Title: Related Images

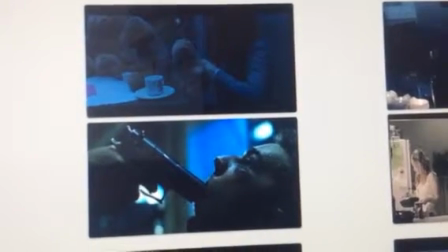That's a rather disturbing thing to think about, especially with a child holding a teddy bear.
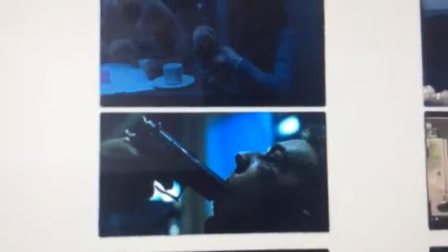And this is why I think these two shots relate a lot. Obviously, not in a similar depth,
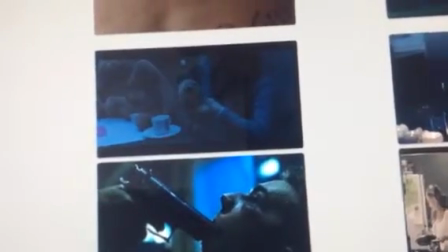but I think they relate in the underlying tone behind them.
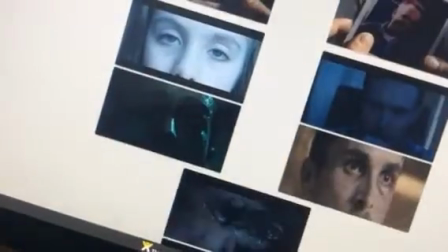We will then move on to the another shot
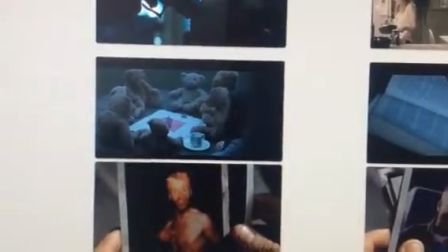where Belle is with her teddy bears in the garden.
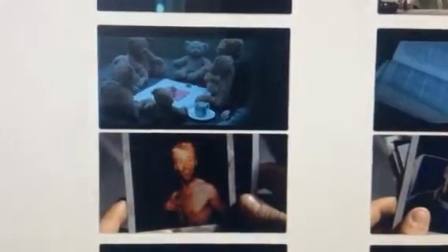Um, Again, this shot from Memento and this shot of the teddy bears relates to
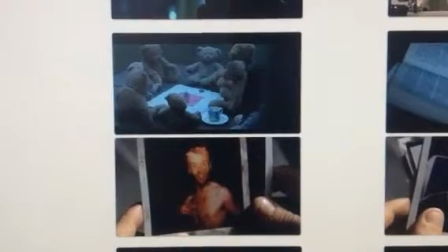how important specific props are throughout a film,
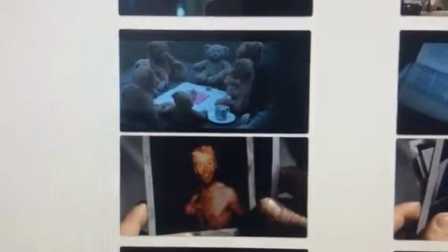and that's why these iconographies that are used are so important and repeated so often throughout the film.
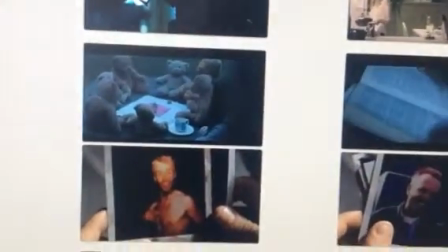the three films, obviously, that I've put in this little
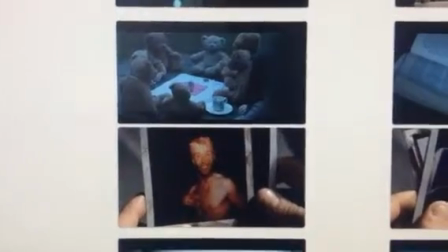collage that I've made are Memento, The Machinist, and Fight Club,
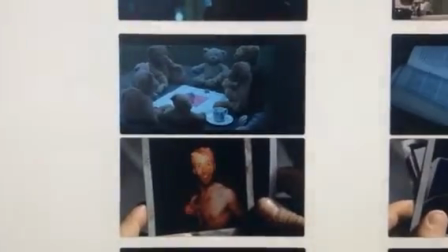because they're the three films I did analyses of when I was talking about films that I researched.
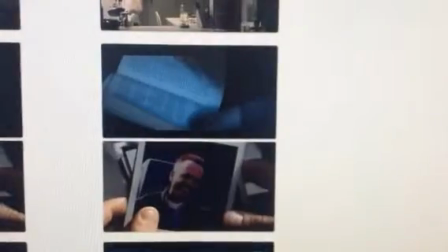So that's why I related these films to my film Needle and Thread.
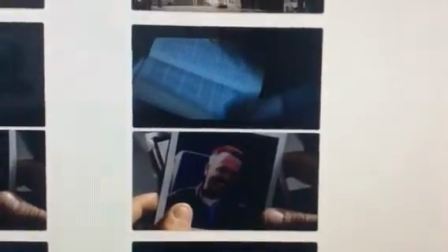Again, talking about props and iconography, this is another prime example of how important they are and how often they're repeated throughout the film,
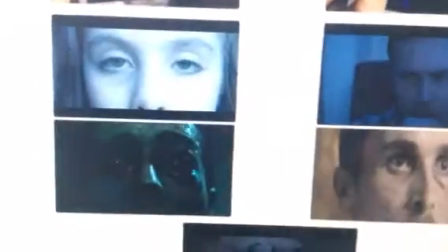especially in Memento, using that as a main example. Extreme close-ups of eyes.
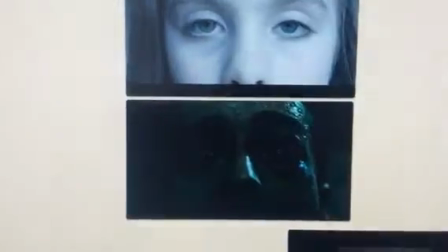I love this shot in Fight Club and in my film as well.
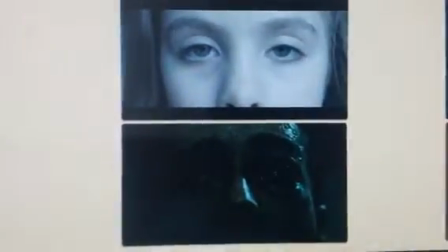I think you can tell so much behind the eyes of what both of these characters are thinking,
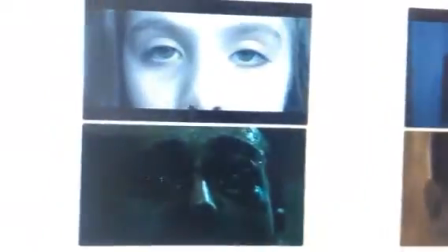and that's why I think we used a shot very similar to the one in Fight Club to show this emotion,
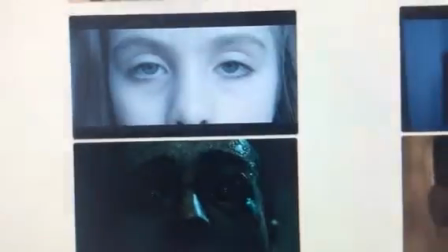and I think we portrayed and demonstrated them being similar very well.
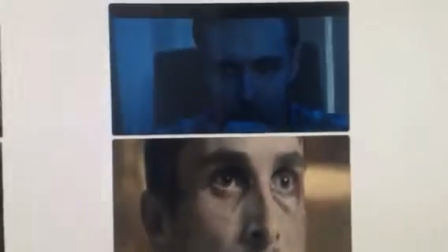Again, in our shot in Needle and Thread of Henri the father and the shot of the character
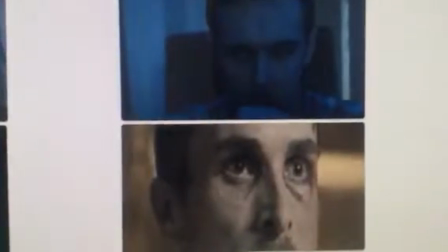in Machinist, Trevor, they relate so clearly because you can see how much they are in deep thought.
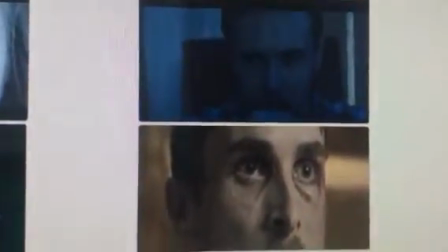And what I wanted to do was both get them. I wanted to get Marcel's moustache in and cut off the top of his hair, similar to this shot of the Machinist.
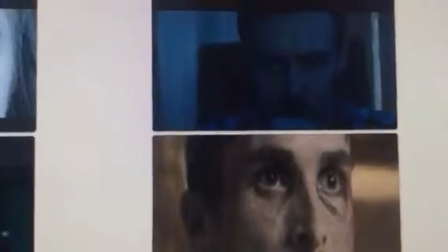And I think we've done that compositionally extremely well.
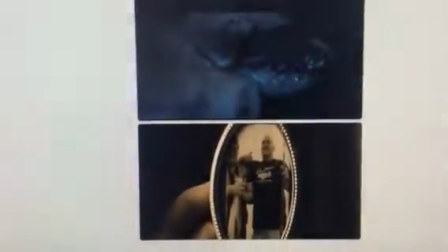Now, thinking about the last thing that I'm going to be talking about, again, I'll go back to the idea of props and iconography and how important they are.
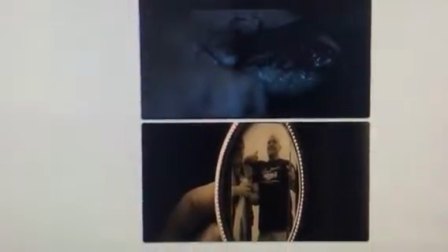In The Machinist, this photo is repeated so often,
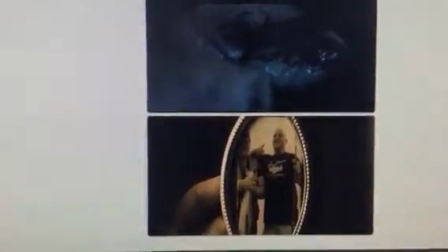and it becomes a trigger for the audience, and we seem to realise how important this is.
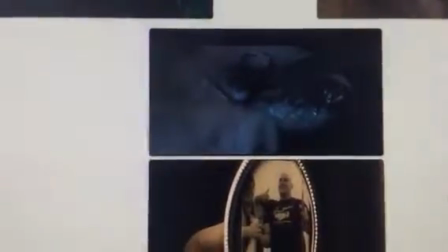Similar to the organs within Needle and Thread,
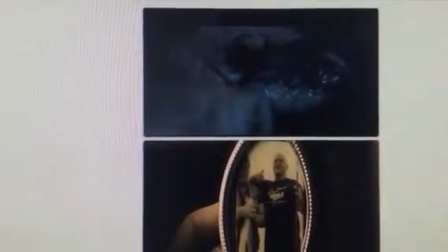they resemble how brutal Belle's mind is and how traumatized she clearly is about these psychological thoughts.
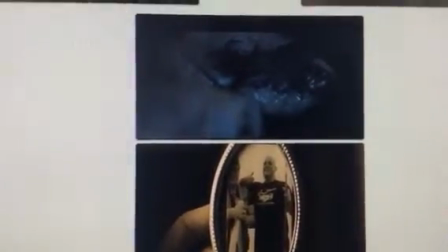And I think this is really important to show and repeat throughout the movie, as this is the key theme that we want to keep developing.
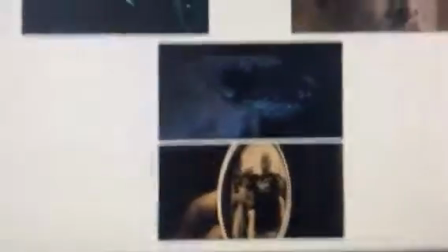All these images, I think,
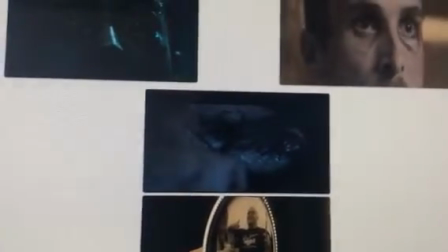are just really important to think about when creating a film, and that's why I've talked about them now within the codes and conventions of question 7.
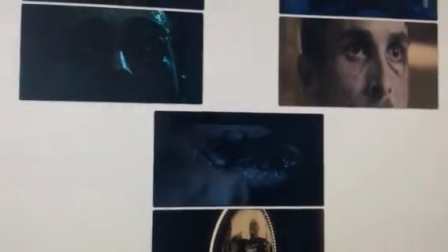So, yeah.